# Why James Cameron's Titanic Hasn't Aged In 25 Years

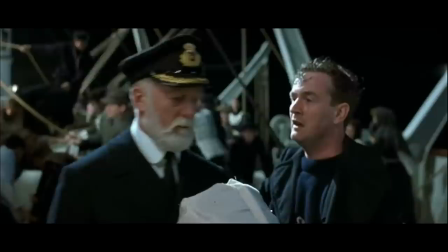[4:07] There's Smith and he's standing there and he's got the iceberg warning in his f***ing hand, excuse me, his hand, and he's ordering more speed.
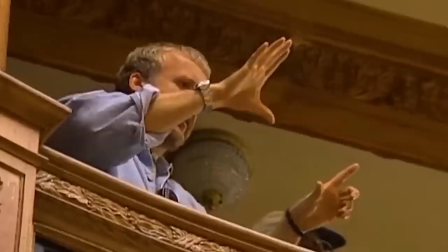[4:13]
Instead, what we're presented with is one of Cameron's most striking visual moments.
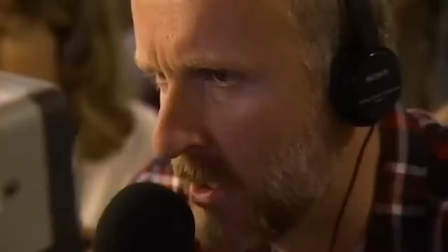[4:18]
Cameron is an accomplished visual artist himself. It's, in fact, his hand drawing Kate Winslet like the proverbial French girl.
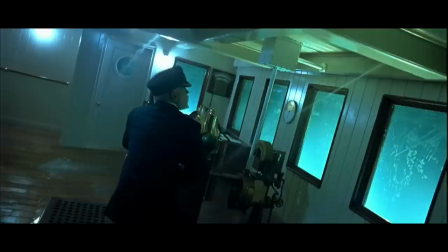[4:24]
He's an artist who has an inner understanding of composition through his lens.
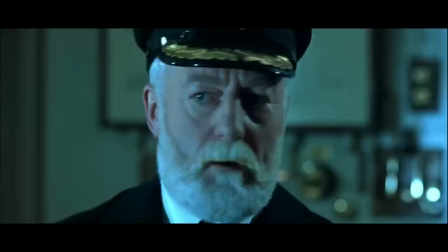[4:29]
As the ocean water begins to bend the windows to its whims, Captain Smith holds fast to the ship's wheel.
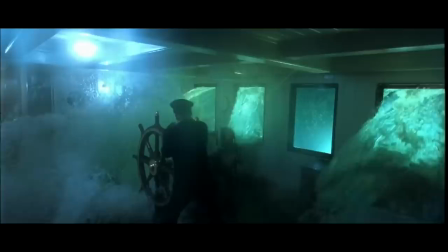[4:34]
When the water crushes through and begins to envelop Smith, Cameron has the actor crowd over the wheel.
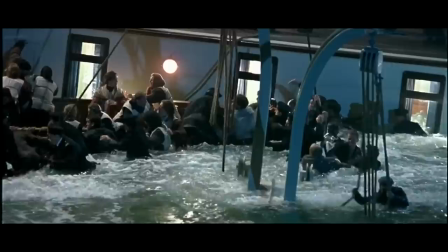[4:40]
His shoulders slightly rise, the water high above him. A sense of inevitability and acceptance in just a few brief seconds of film.
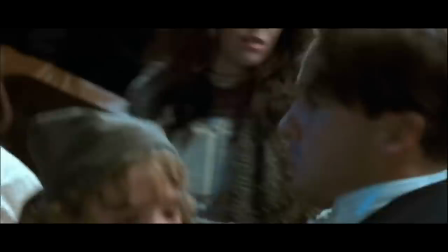[4:48]
Moments like that litter the back half of Titanic, impressionistic paintings that make the viewer take a breath and reckon with what's happening.
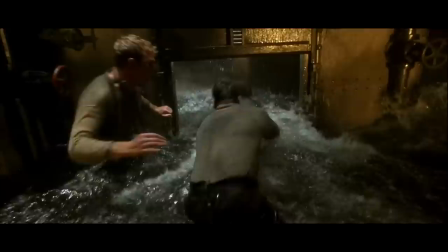[4:56]
Down in the boiler room as two men struggle to shut a door, we watch them thrash relentlessly against the face of a rushing tide.
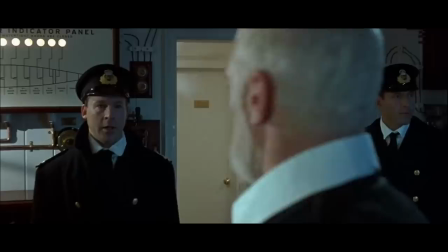[5:02]
It's these small moments where we can't help but wonder if they'll make it and make us forget that we already know the answer.
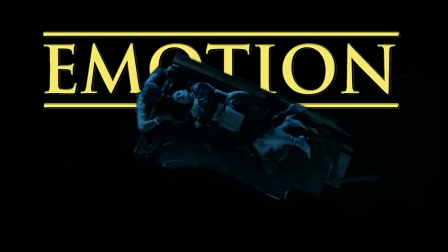[5:09]
Cameron doesn't give us just moments of defeat, though. He elegantly moves back and forth between spectacle and emotion.
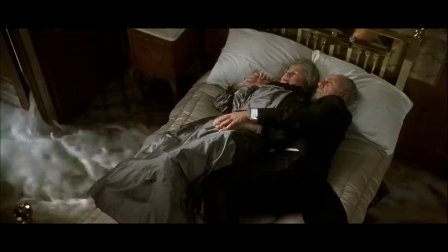[5:15]
As the ship's band famously plays, water begins to surround them. Their dedication feels like a victory.
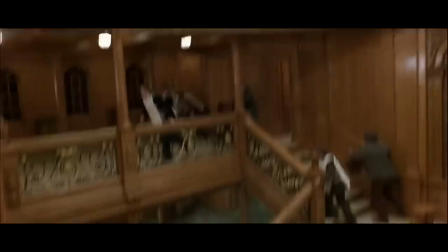[5:21]
It's the same when we watch an elderly couple lie together, just like we presume they always have.
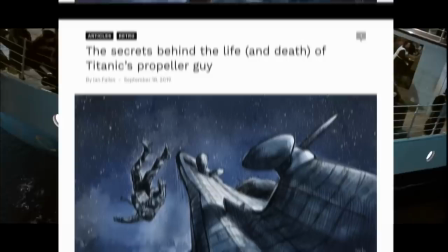[5:26]
Then there are moments that seem to perfectly marry his visual storytelling and tendency to push the technical envelope.
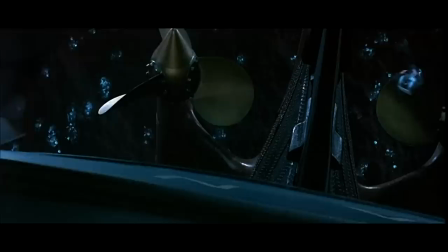[5:33]
In an article with before and afters for Titanic's 20th anniversary, key animator Andy Jones recalled animating the now infamous Propeller Man.
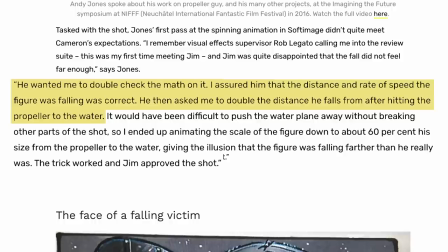[5:41]
After Cameron told him the shot fell off, Jones stated he wanted me to double check the math on it.
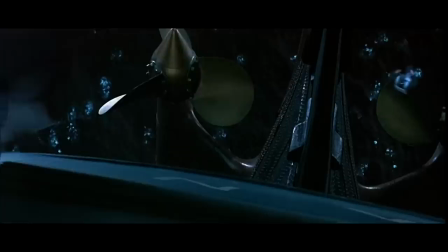[5:46]
I assured him that the distance and rate of speed the figure was falling was correct. He then asked me to double the distance he falls from after hitting the propeller to the water.
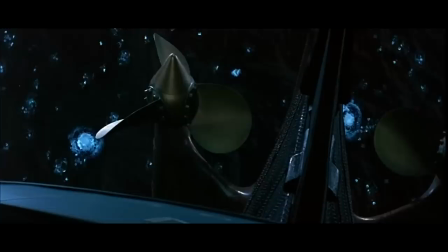[5:55]
It's that simple understanding that something was off kilter, so the logic needed to be slightly bent, that bears much of Titanic's weight.
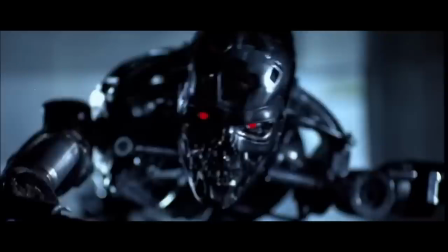[6:02]
That inclination more than likely comes from Cameron's understanding of horror and thriller tropes.
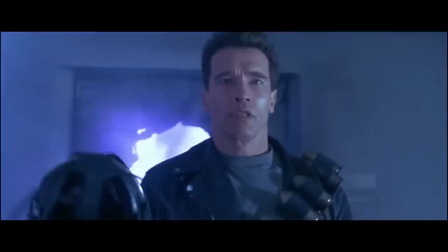[6:07]
The Terminator is widely considered a slasher movie, and while Aliens was much more action than Haunted House in Space, there are still moments of terror.
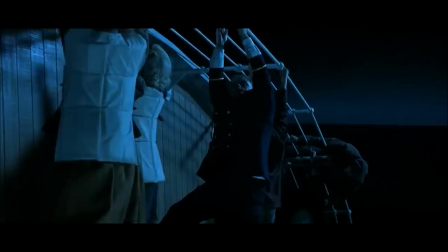[6:16]
There's a reason comedy and horror have so much in common, and it's often attributed to its reliance on timing.
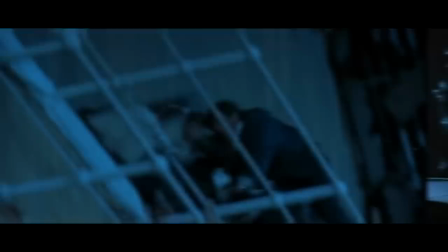[6:21]
And timing is something Cameron clearly understands. When one man falls from the ship and clips off a table, there's a hurried acceleration in his spin,
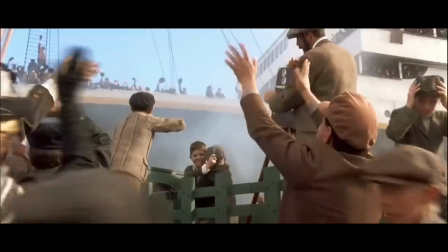[6:29]
one that probably isn't too realistic, but as Cameron insisted with the propeller, it felt harder.
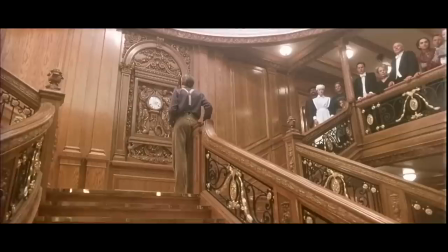[6:34]
In a more literal usage of timing, it's been found that if you count only the time spent on the ship and not the present-day scenes,
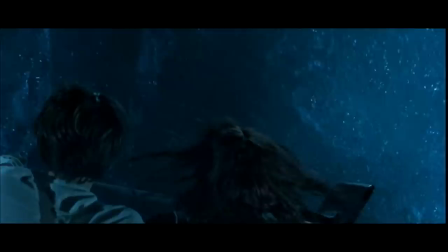[6:41]
the over three-hour runtime clocks in at 2 hours and 40 minutes, which is the time most believe it took the actual ship to sink.
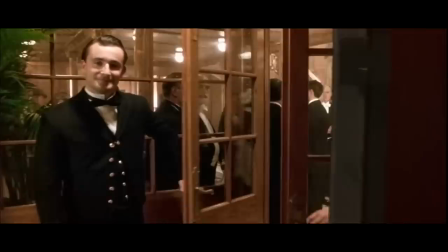[6:50]
That level of attention to detail just adds to the overall feeling of immersion that Titanic still carries.
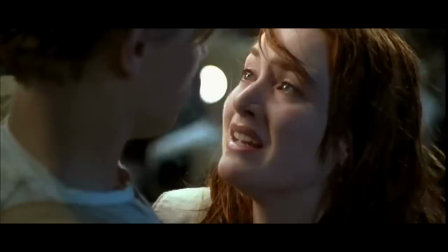[6:55]
There are meticulously crafted interiors and props, the usage of practical effects and stunt work married to breakthrough CGI.
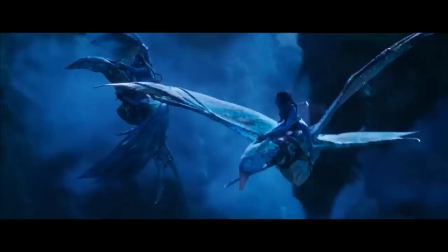[7:03]
There's a real world tangibility that gives us an emotional link his later work with the Avatar franchise sometimes lacks.
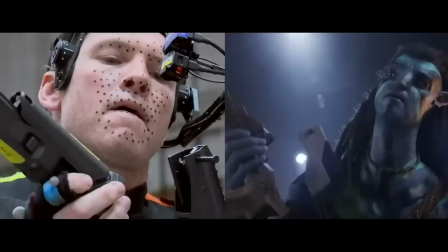[7:10]
And that's not to say that those movies are lesser by any means, only that there's a dissonance between real people acting in frame,
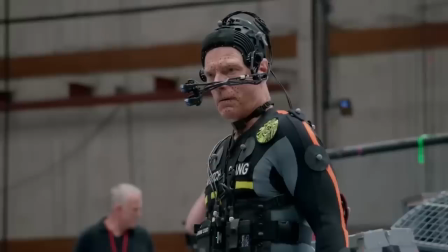[7:17]
on set, and motion-captured actors in a computer-generated world. The technical prowess is groundbreaking and changing what stories can be told,
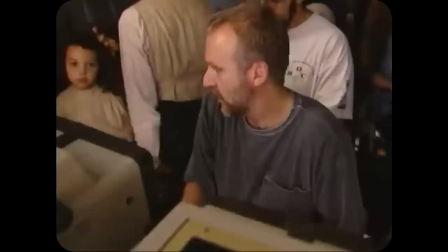[7:24]
but it's important to remember that there was a moment in 1997 where Cameron perfected how to make a blockbuster.
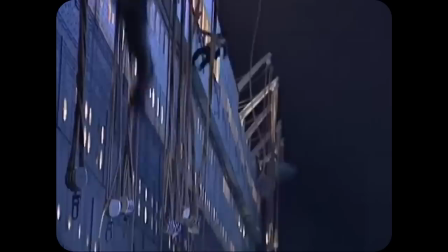[7:31]
It's this melding of Cameron's obsessions, his steadfastness on creating a feeling that makes the stunts of Titanic stay with us a quarter of a century after its release.
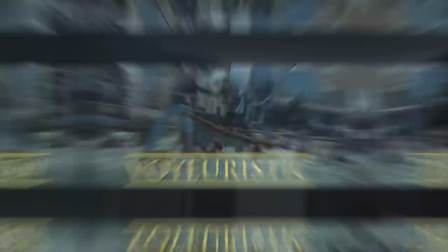[7:41]
Otherwise, the entire thing would come across as either cold and technical, or completely voyeuristic.
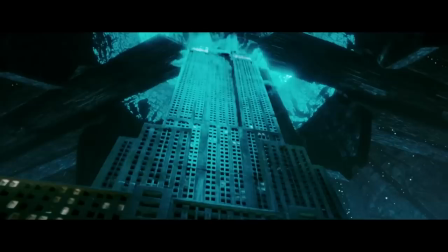[7:46]
Hollywood has a long history with disaster movies, and as an audience, we love to watch conflict.
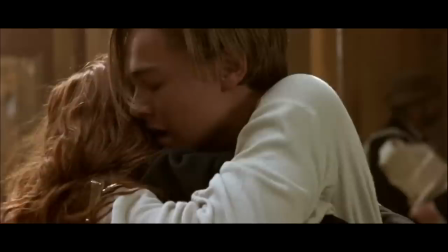[7:52]
Most often, that's an antagonist and protagonist going head-to-head over conflicting ideals.
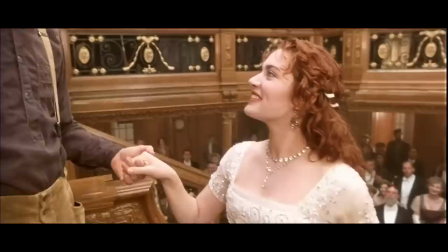[7:57]
But what better antagonist than nature or our own hubris? And what better conflicting ideal than our want to live and love?
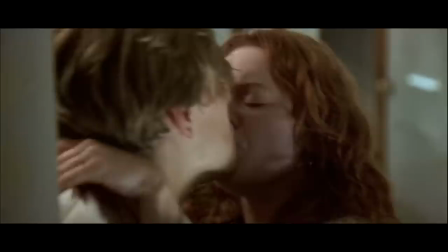[8:04]
Movies like Titanic don't carry on because they're impressive. They stay with us because they gave us a feeling.
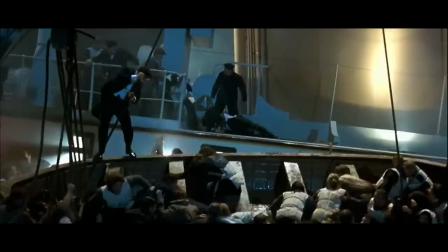[8:10]
Part of that feeling comes from us being able to relate.